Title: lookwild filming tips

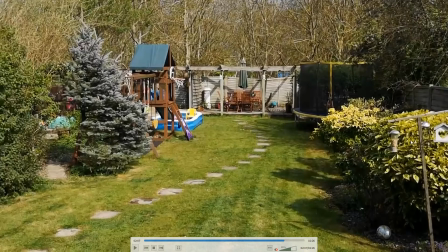12:24 It's probably, you know, sometime in the spring. You know, the people that live here, they like wildlife because they've got bird feeders out. So, you know, just some things that introduce to the viewer the type of people that live here, perhaps, and, you know, and the type of then wildlife that we might discover in this garden.
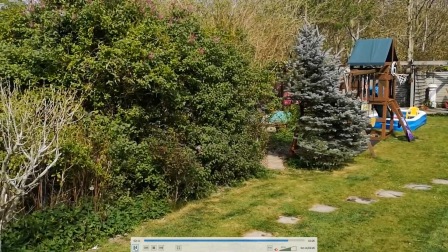12:43 So from the wide shot, we then go into like a medium shot, something like this.
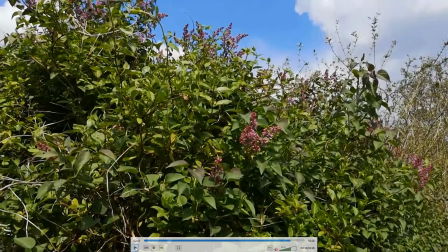12:49 So again, I'm focusing in this case on the lilac bush because I know that there's a likelihood there'll be butterflies here. And in fact, if I look right at the house at the moment, there's a couple of holly blues and an orange tip, which is lovely.
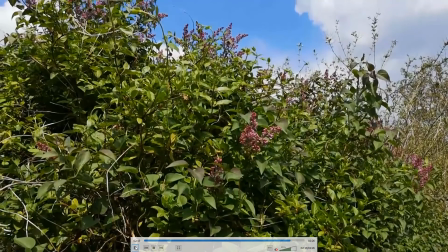13:02 So we have this sort of medium shot where we're looking up at the bush, and then that follows up by what we call then a close-up.
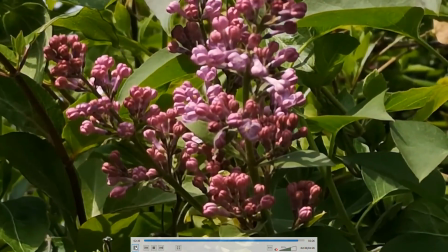13:11 So we're going to sort of establish it, move in, and then finally give us a sort of a close-up here.
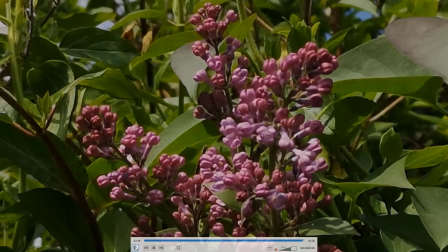13:17 Now this is the point, for example, if we were looking at butterflies here or we were looking at bees, where we then might want to transition to the footage of our bees or our butterflies doing anything. So that you know, that really simple concept of, and again, back to the fact that there are no real hard rules here,
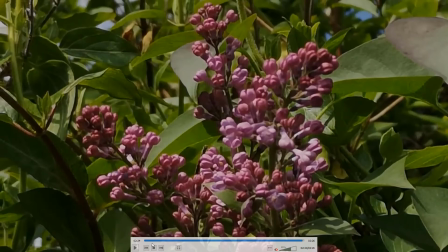13:34 but there are some sort of conventions and ways of doing things that our brains have been trained to in, you know, watching lots and lots of TV and films in our times. But, you know, this concept of set the shot up or and then, you know,
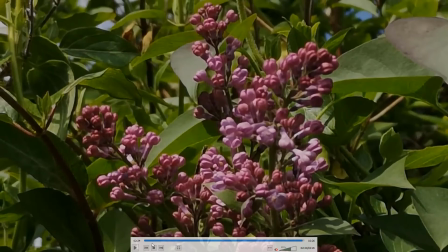13:52 gradually move to different shots that then take a viewer on a journey is one of good ways to actually start with you know, making a film and setting a story up. Right, so I'm planning on doing a couple more of these videos as in the next couple of weeks,
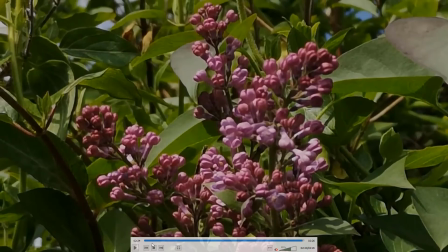14:10 covering things like a bit more of the storytelling process and then the editing side of things, using your different pieces. But really, just get out into the garden, see what wildlife you can find. You know, if it's under a brick or, you know, in a puddle or, you know, hiding underneath you know, a wood pile or something like that,
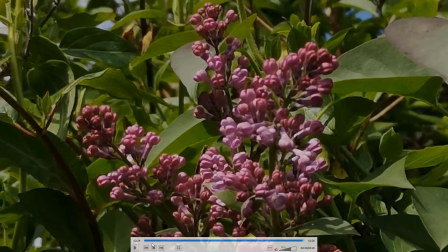14:29 and then see if you could get some sort of interesting footage from them that you can then repeat and think about getting in different ways. So if it's like a slow worm, get a close-up of its head, get a wider shot of the bush that it's sitting under. See if you can then go back on a couple of days and see if the slow worm's still there.
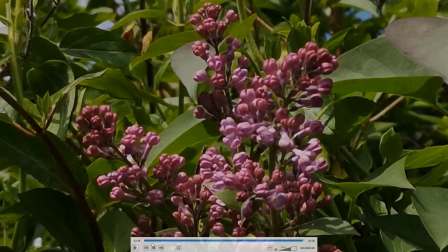14:49 They tend to be very much creatures of habit. If you've got flowers that are visited regularly by bees or by butterflies, then go and see those, and sit around and wait. Filmmaking does require some patience sometimes, but it really can be very worthwhile. Right, thanks folks.
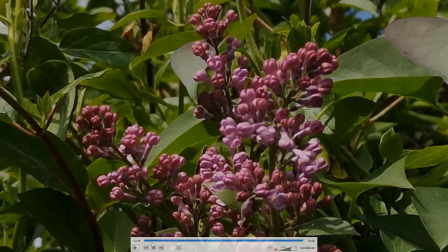15:08 If you've got any questions at all, I'm monitoring the Wild Maidenhead Gmail address, so please ping those over and have fun. Cheers.